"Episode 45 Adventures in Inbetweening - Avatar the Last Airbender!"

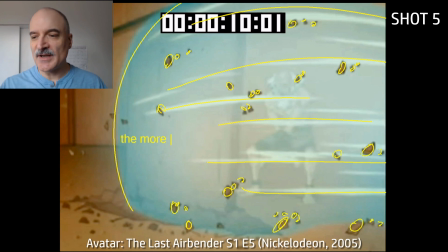(4:09)
White frame. Now we've got all the wind going off to screen right. All the debris being flown.
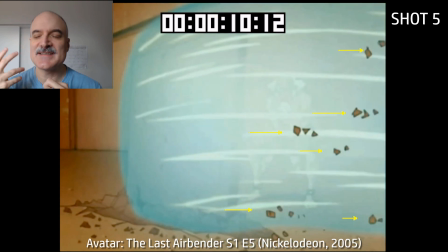(4:15)
Little pieces. The smaller pieces here are giving us this sense of power, giving us this sense of continuity and direction.
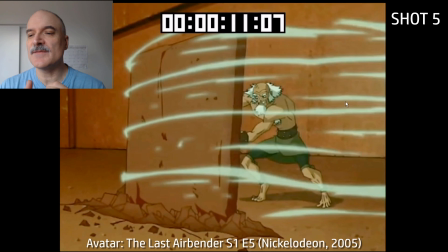(4:23)
Now again, we could animate this wind off, we could fade it off. In this case, they're choosing to animate off the blue wind first,
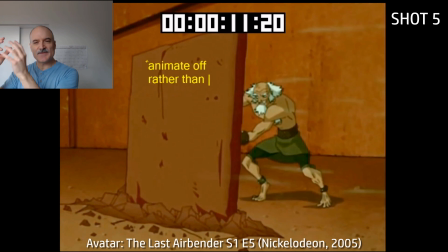(4:30)
and then the wisps are also going to animate off, and at the very end they're going to fade off, just to avoid them popping.
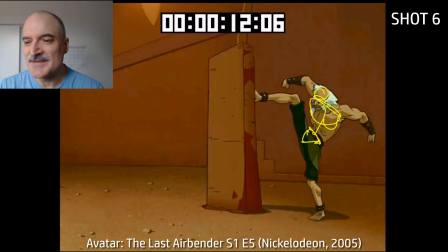(4:37)
Now Bumi here is it's a terrific pose, showing how even though Bumi's like 112 years old, he's still so athletic and strong.
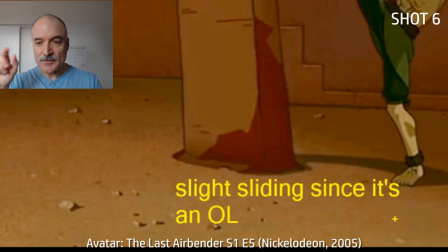(4:47)
We got this slight sliding of the overlay here because it's drawn on every frame. And again, this is back in the day.
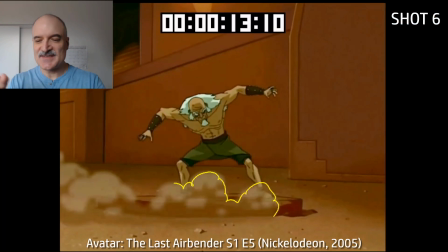(4:53)
It's not as easy now as it is to digitally cheat the things. So you have a bit of sliding there as it's drawn on there. Here we have the dust coming up.
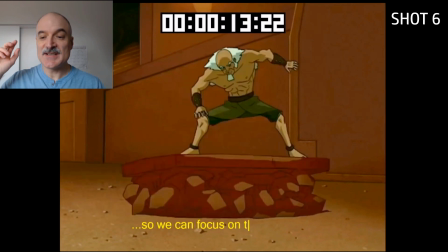(5:01)
This is going to immediately fade now, this animated dust, because we want to reveal these cool rock effects that Bumi is creating.
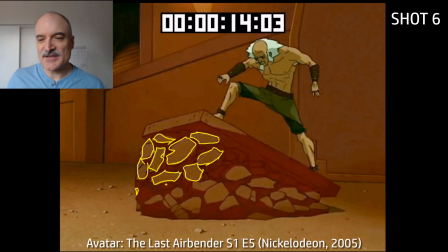(5:09)
He's doing this kind of snowboarding thing here. He's creating all these rocks. Look at all these details and all the design here. Light source coming in from the top left, catching the light on these rocks, all animated frame by frame.
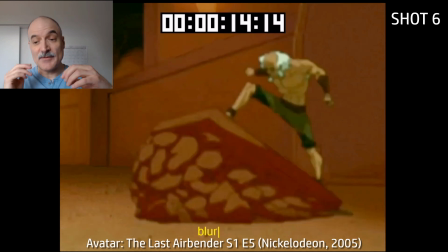(5:22)
Bumi's getting ready, ready, ready, ready. Now we have a blur frame telling us something's going to happen.
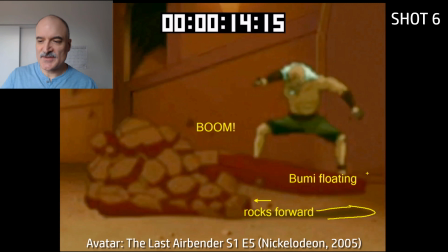(5:27)
And boom, Bumi sends all those rocks off to screen left. He's floating in the air because the rocks have left so quickly.
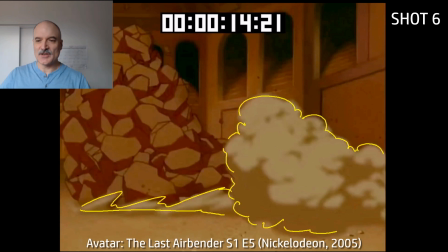(5:34)
And those rocks are going to create this wave that's going to go off to screen left there. And you've got all this dust. Now, it's only a few frames of dust drawn in here, but it's only a few frames that's needed.
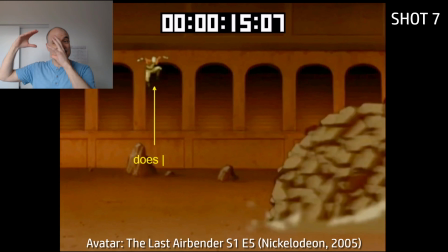(5:44)
Then we can cut, and in our mind, we still have this sense of, oh, there's all this dust off screen, but we didn't have to draw it.
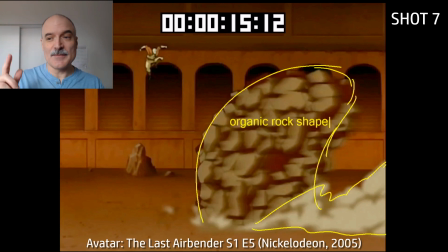(5:50)
Again, it's just super efficient. Here, now, Aang, did he jump high enough? These rocks seem to have a mind of their own.
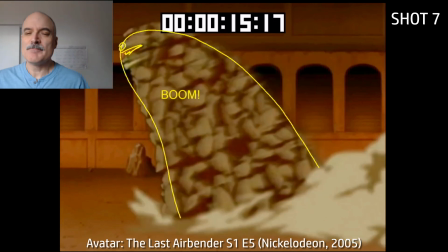(5:57)
They're coming in this organic shape. They're growing. Boom, they hit Aang. Smack him down.
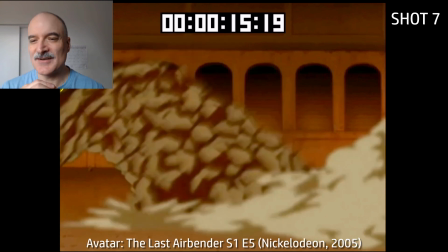(6:02)
He did not jump high enough. He is going to get overtaken. This rock wave is coming into screen left.
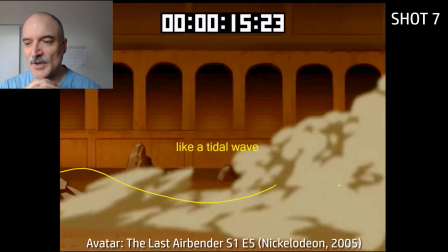(6:08)
Again, all this dust coming in. There's the tidal wave of the rocks. Dust animating, animating, in, and then we cut away.
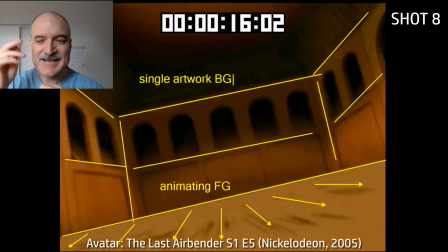(6:15)
We don't need to animate too much. We just need to set the idea in the audience's head.
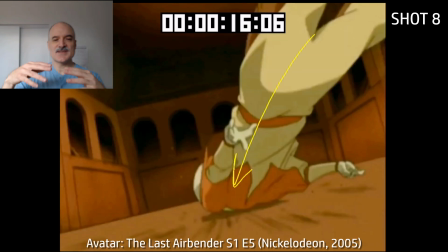(6:20)
Now here we have two pieces of artwork. We have a single foreground piece of artwork that's animating.
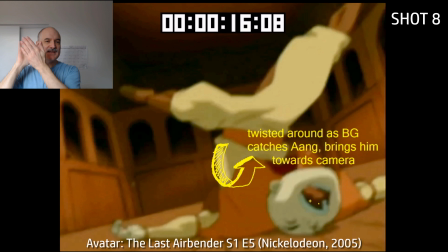(6:25)
So that's, I'm guessing, an 8-drawing cycle. And then we've got the piece of artwork in the background that we're just going to slowly truck into.
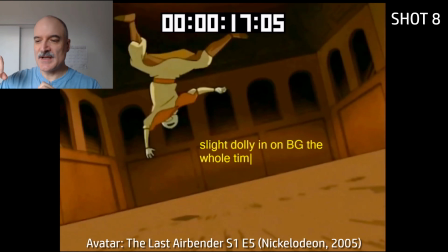(6:35)
Aang lands on the ground. He gets pulled towards us from this animated foreground, and as I'm looking, it's probably only a 4-frame cycle. And then his momentum continues to take him further away from us, spinning around, zooming into the background there.
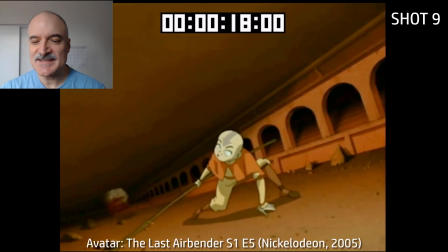(6:50)
Now we've got a rock coming in from the distance, and Aang is just going to turn and see it. We're going to see his thought process, and he has just enough time to anticipate down, jump up, reverse the line of action.
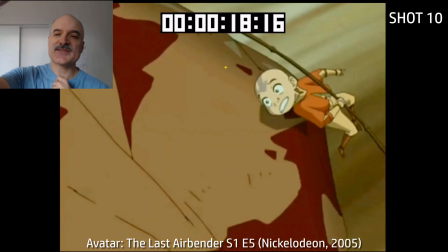(7:02)
Here comes that rock getting bigger and bigger. Aang's going to go off screen. Now we come to the 10th shot here.
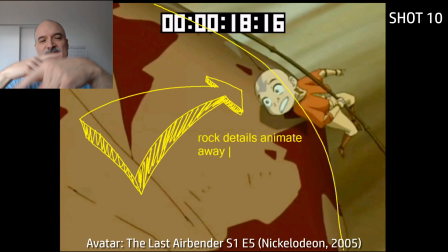(7:08)
We've got all this detail of the rock spinning in slow motion as it goes along here.
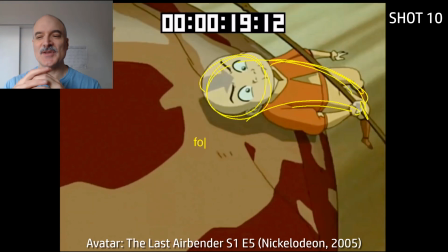(7:13)
And Aang is in this forced perspective. Look how big his head is compared to how little his feet are.
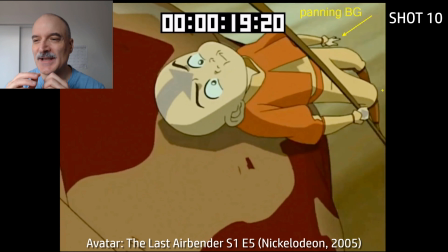(7:20)
In 3D, this would be something like a 18 focal length. And then you got this panning background flying past.
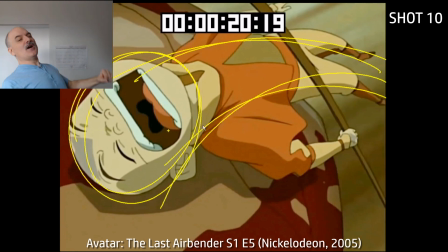(7:27)
Aang is just barely going to make it over the rock. And he's safe.
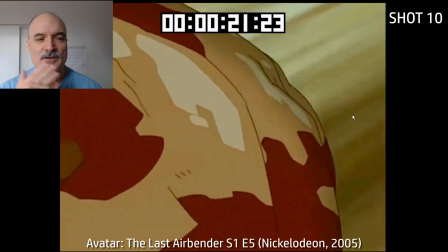(7:34)
His foot gets off screen. As soon as his foot can get off screen, we can cut. We don't need to belabor that camera angle.
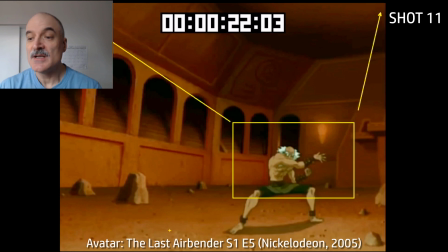(7:41)
Now here we start on Bumi, close up, medium shot there. Smash out in the first 3 frames to reveal the background.
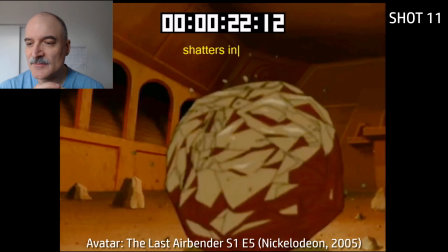(7:48)
It's more exciting, keeps everything moving. And then we can see the wide shot. Here comes that rock that Aang just dodged.
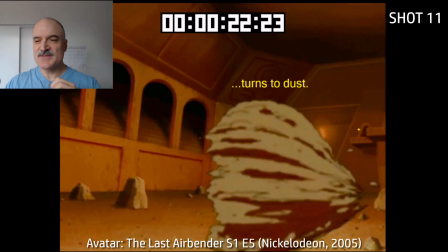(7:55)
Shatters into 1,000 pieces. Bumi turns it to dust.
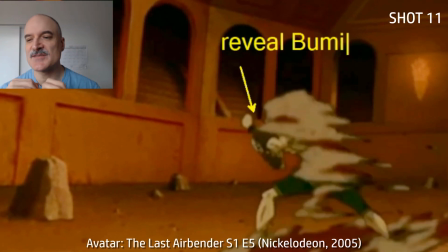(7:59)
Completely vaporizes, atomizes, goes around him, revealing Bumi behind it.
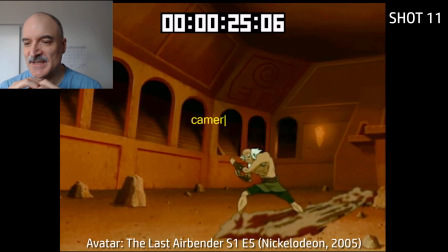(8:04)
That's all animated off there. And just, again, showing his strength. And the camera shake less and less and less.
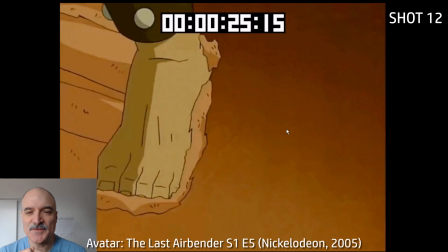(8:13)
I love this shot. It's so simple, but so Bumi's foot is coming in here and creating a trail in the dust.
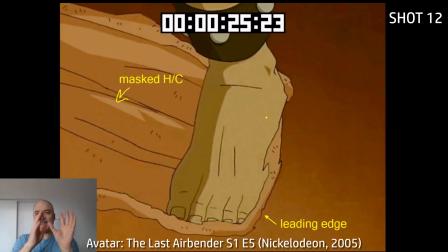(8:19)
Now what this is it's a single held cell, and Bumi's foot moving along is revealing that held cell.
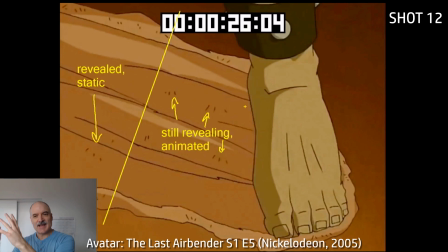(8:25)
So it starts out animated. There's this animated section that moves, and then it reveals the held cell more and more and more.
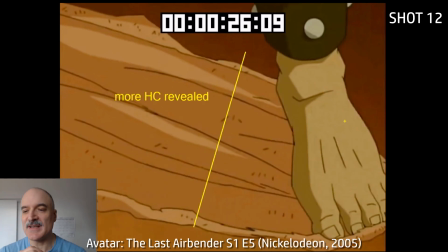(8:33)
So when you get to the final point here, the entire held cell is revealed.
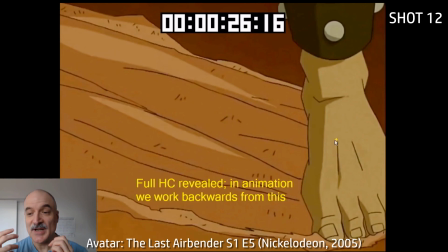(8:38)
It animated on. But in animation, basically, we work backwards from that. We start with the held cell, and then we show the held cell with the foot coming on. It's so effective.
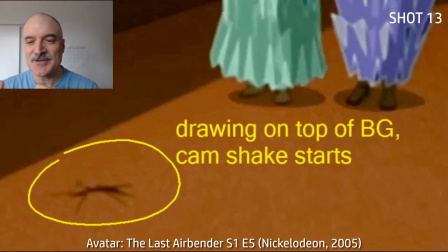(8:49)
It's not time-consuming, and it looks great.
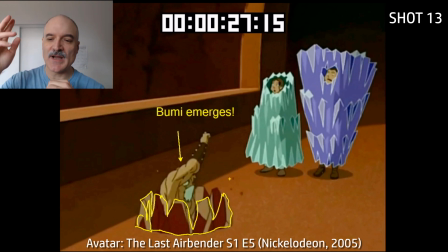(8:53)
Last shot here, Bumi is going to be coming up from the ground, creates this hole in the ground where there was no hole.
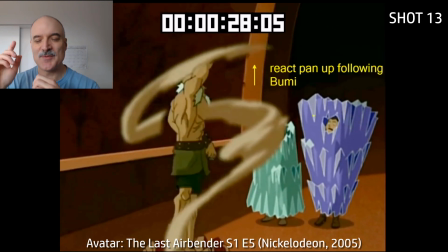(8:59)
This is all drawn on top of the background. We're panning up with Bumi. This is brilliant. He's got the dust swirling around him.
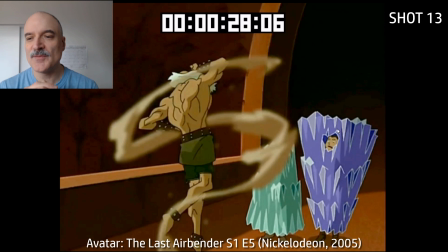(9:06)
This dust is all beautiful and showing, again, how powerful he is. Really appealing stuff, appealing shapes.
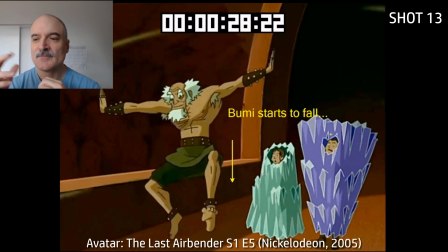(9:12)
The dust animates off away from us, left and right. Now Bumi starts to fall, just 1 frame, and then we're going to start tracking him with the camera,
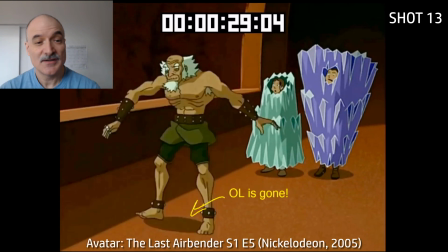(9:21)
and we get back down to the ground, and the overlay's gone. There is no hole in the ground.
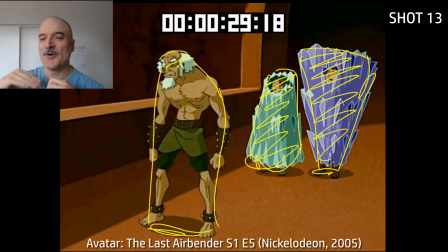(9:27)
That's just how powerful Bumi is. He can just make it look like that hole never existed. Plus, it's just easier for animation. And again, we'll end with clear composition here. This is from the storyboards, I'm pretty sure.
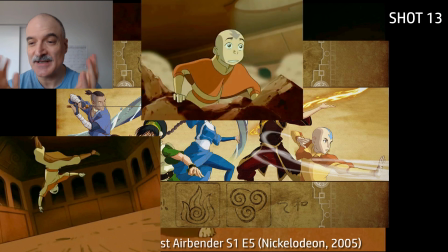(9:39)
And just everything's very clear. Everything's composed wonderfully.
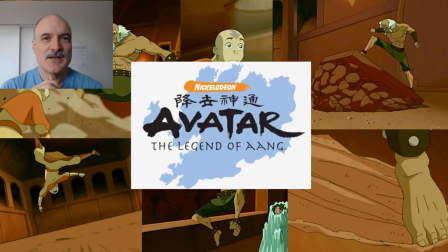(9:45)
So that's just 13 shots, 29 seconds from Avatar: The Last Airbender, Season 1, Episode 5.
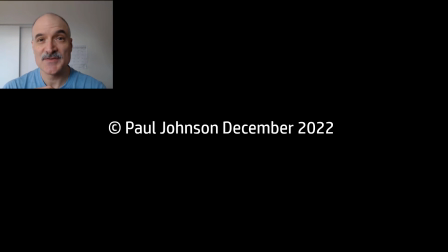(9:51)
Thanks for checking it out. I recommend the whole series, 3 seasons. I've seen it through 3 times, and it's great stuff. Take care. See you next time.